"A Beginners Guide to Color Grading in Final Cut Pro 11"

In this video, I'll break down my color grading workflow in Final Cut Pro. These are just some things that I do to make the colors in my video really pop and make my videos look really good.
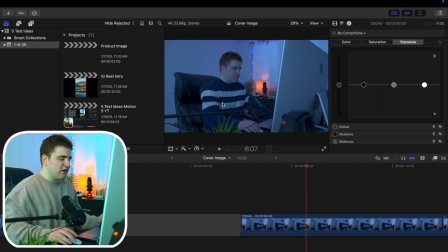0:09 So here is the before image before any of the color grading is applied, and then here is kind of like after.
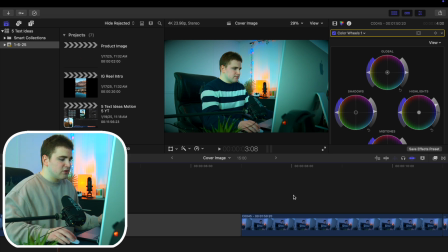0:16 So you can see it looks tremendously better. So what I'm gonna do is gonna hover our playhead over this clip right here.
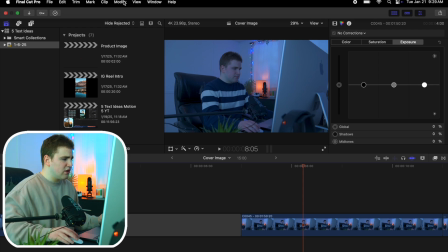0:22 And you wanna do is you wanna head over here and you wanna go to Windows. You want to go to Workspaces and then Color and Effects, and this will bring up the color wheels.
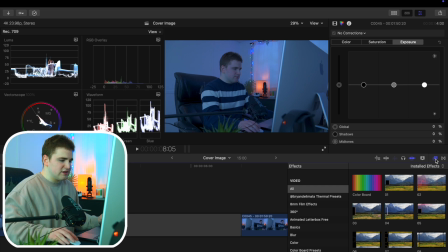0:33 So let's go ahead and just disable the effects panel.
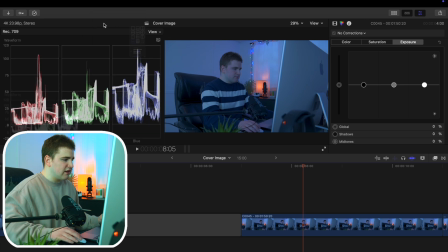0:35 Now what I like to do is I go to View, and then I'll just select on this, and then I'll go down here and I'll change this to Luma. I really only work with the Luma slider, the Luma like waveform. There are a whole bunch of other ways you could do this, but in my opinion, I think just using the Luma, this Luma thing right here, is honestly good enough.
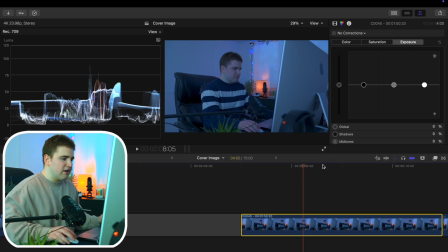0:53 So what I'm gonna do is I'm gonna select on the clip right here. The first thing I like to do is I like to apply a color wheel. So I'm gonna click a plus color wheel. Now what you wanna do is basically the gist of it is you'd never want your highlights to go over 100. And you never want your shadows to go below zero. So in this case, you can see our shadows are pretty low.
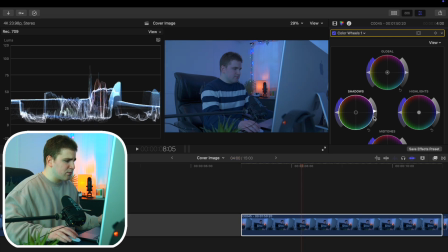1:12 So what I'm gonna do is I'm gonna increase the shadows just a little bit because I want to bring it above the zero line. Now I'm gonna increase the highlights a little bit. Now don't worry, I'm gonna be applying other effects, but I just like kind of just doing like a basic first with just like the color wheels, and then I'll maybe increase the midtones a little bit.
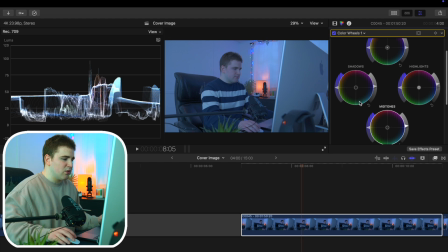1:31 Again, this is not like a perfect setup, but I just like messing with the color wheels just a little bit, and then I'll fine tune it with different tools later. Now what I like to do too in the color wheels, I like to go to the temperature. In this case, I like to increase the temperature to 7,000. Now this might be extreme for your videos, but I really like my videos having that warm feel.
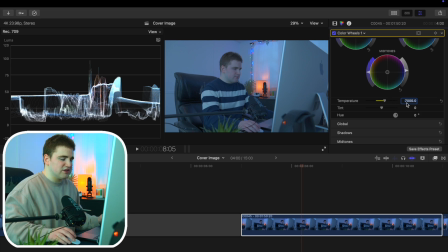1:51 So I usually have it go to above like, you know, 7,000, 6,000, something in that area. Now that's kind of what I do first, is just kind of like just do a basic color grade with just, you know, increasing the shadows, highlights, midtones, and then just adjusting the temperature.
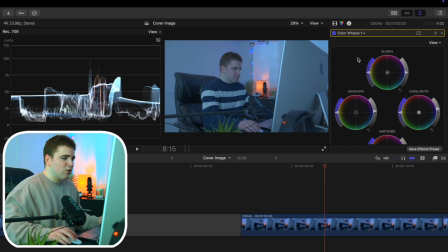2:05 Now once I have that kind of like base applied, what I want to do now is I want to apply a color adjustments layer. So click on here and then add color adjustments. Now this is where I'm going to take it a little more seriously and really fine tune everything. So what I'm going to do is in this case, see the exposure is pretty low. So we're going to go ahead and crank up the exposure.
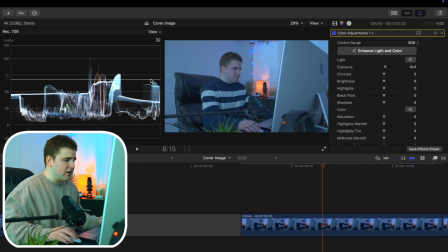2:23 But again, we don't want to go above 100. So right here is probably fine. Now we can go through and apply the contrast. Now the contrast is basically going to affect the brightest parts and the darkest parts. So you see that the waveform will go up and down at the same time. So I like to apply a bit of contrast so you can see how it's like going up and down.
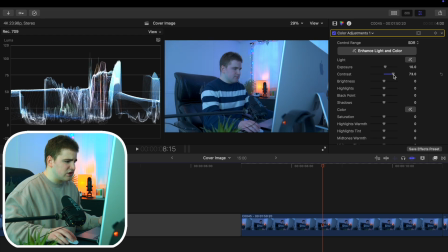2:42 So now you've added some contrast to your actual shot. Now I'll increase the brightness maybe a little more. Again, don't ever let it go above 100. And the highlights a little more. So again, see how this right here, you don't want to go over 100. Now this is over 100 a little bit, but as you can see, it's not really peaking, so it should be perfectly fine.
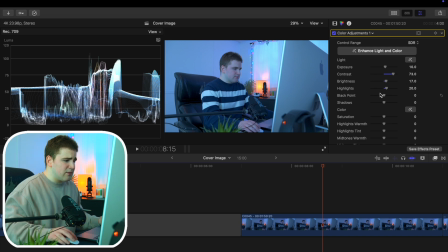3:02 Now again, so I'll go through and adjust all that. Now what I'm gonna do is go to the black point. Now the black point is basically at the bottom. So what I'm gonna do is take the bottom, and you kind of want to right around the zero mark. So see, now this is kind of like right at the zero.
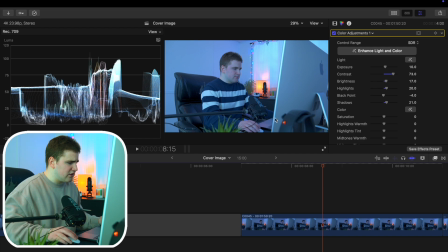3:14 So this is kind of the shadows. So now let's go ahead and crank up the shadows a little bit. It's sitting right on the zero line, so it should be fine. Maybe we want to just mess with the blacks a little more. I think, so see, right at 100, right at zero.
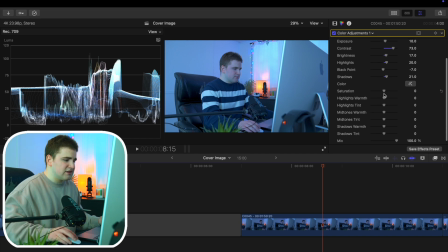3:28 So that should be pretty good. Now I'll have to increase the saturation, so I'll saturate the image a little bit. Obviously, again, all this is a personal preference. So increase the saturation a little bit. Now what I like to do is I like to go to the highlights warmth, and I personally like to increase the highlight warmth to something around like 35, 40.
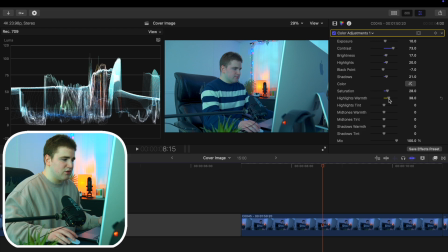3:47 Again, I like my image to have a lot more of a warm tone to it. So you can see already that's looking a lot better. Now also the midtones. Now the midtones is usually your skin tone, so just keep that in mind. So let's increase the midtones because we want my skin to have a little more of an orange hue to it. So I think that looks pretty good. And usually that's pretty much what I adjust.